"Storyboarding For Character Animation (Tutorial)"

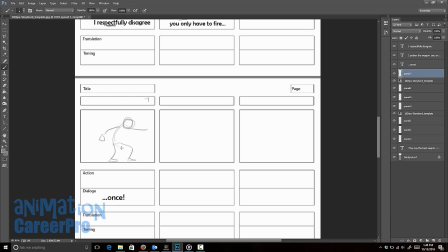[8:20]
Now just like I'm creating a line of action through the body here, I'm also thinking about my line of action through the arms as well. So I think I'm going to move this over a little bit, just to give him more space to act. So I'm going to go with the back of the hand, and he's sort of putting his finger up for once.
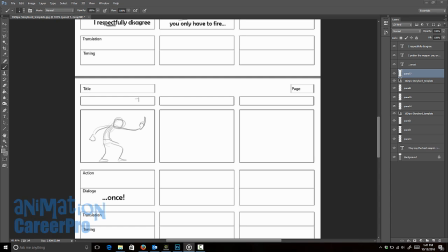[8:35] Once. That's how Dad did it. That's how America does it. And it's worked out pretty well.
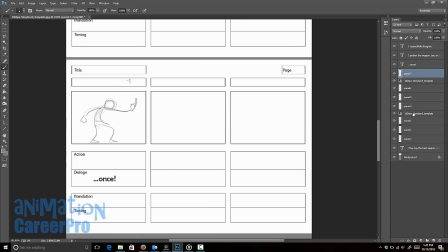[8:41]
We're going to keep him in this pose and just accent it a little bit. So let's go to our next panel. And you know what? I'm just going to go ahead and create another layer for 9. And we'll just do these at the same time. And we'll just go ahead and type those in right away because they're two quick gestures that sort of go back to back. So that's how Dad did it. That's how America does it. And I think really we can just rise him up a little bit for this one.
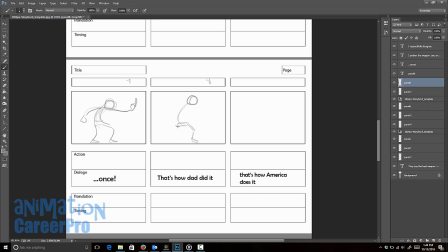[9:00]
Unbend his knees a little bit and rise at the pelvis. A little accent with the hand, just maybe raise it up a little bit. You can always put a little arrows to indicate what you're intending on doing. And then maybe we can have him point down. That's how America does it.
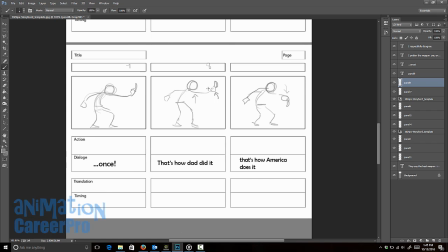[9:16]
So that's how Dad did it. Little accent up. That's how America does it.
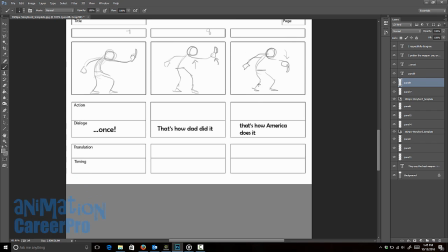[9:21]
Pointing down. Staying in the general same pose, but just doing smaller movements.
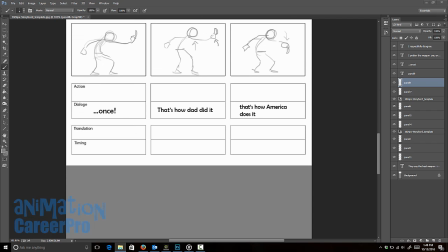[9:26]
And it's worked out pretty well so far. That's all we have left, so let's bring another storyboard panel in.
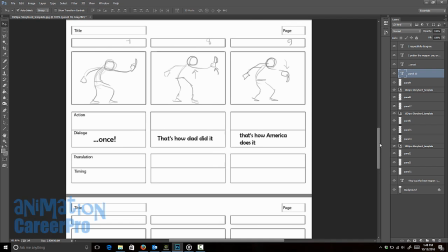[9:34] That's how America does it. And it's worked out pretty well so far.
Robert Downey Jr. is such a great actor. He left that pause in there right after he says that's how America does it.
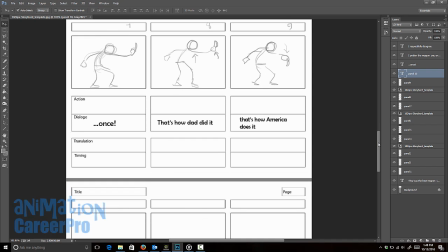[9:44]
And there's a pause there, and it's just great. It's not just great for our purposes here, but it's great acting, and it gives the audience a second to actually think for a minute.
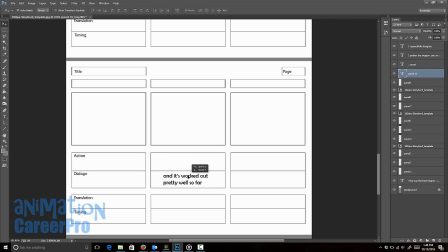[9:52]
And it gives us time to make our character think. So let's bring this last line over here. we're going to put in a little something to fill in that pause.
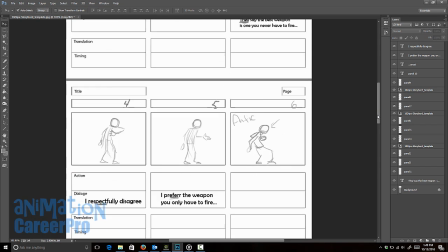[10:00]
There's an extreme pose here, we have some accents, and then we have more extreme posing here.
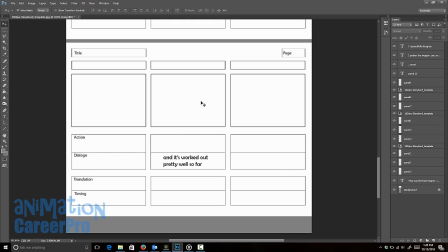[10:04]
For the end, I think we can just have him straighten up, maybe cross his arms, and just deliver the last line.
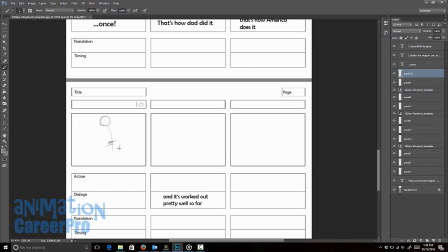[10:09]
So just keep it a little bit more simple. And just sort of embody that arrogant attitude. We'll put an arrow indicating that he straightens up.
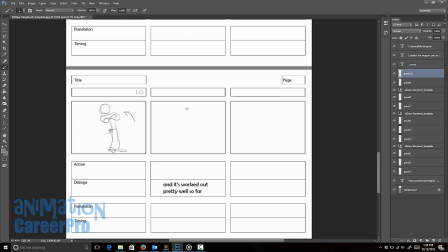[10:16]
We'll just have him fold his arms, so we can have him straighten up during that pause, and then deliver the line, and it's worked out pretty well so far. And I think the accent on that dialogue would be on the word pretty, or you can accent him on far. And all I would do for this one is just keep him in that same pose, and just maybe accent the head a little bit.
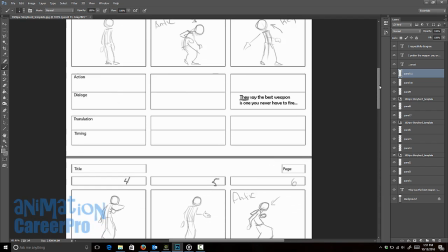[10:37]
And that's it. That's basically how you can break apart your storyboard into little chunks of texts, really thinking about the acting and how you want your character to pose.
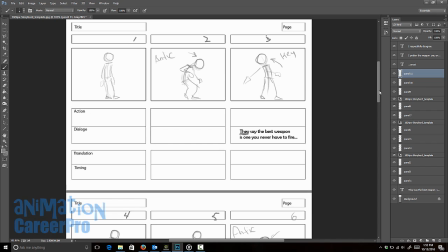[10:46]
Think about your anticipations. Whether it be for an animated short or a demo reel, you can make it as detailed as you like. In a production environment, it really does depend on the director. Sometimes they want a more detailed storyboard. Sometimes something more impressionistic is fine.
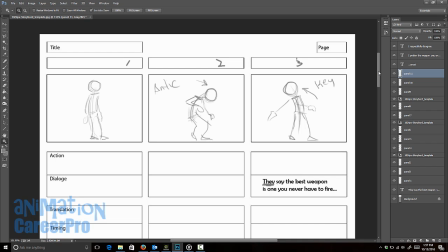[10:58] They say the best weapon is one you never have to fire. I respectfully disagree.
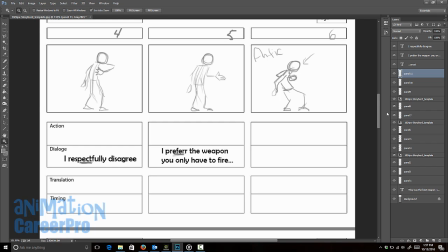[11:04] I prefer the weapon you only have to fire once. That's how Dad did it.
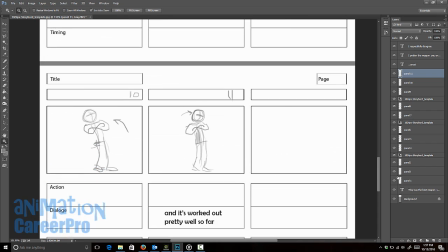[11:10] That's how America does it. And it's worked out pretty well so far.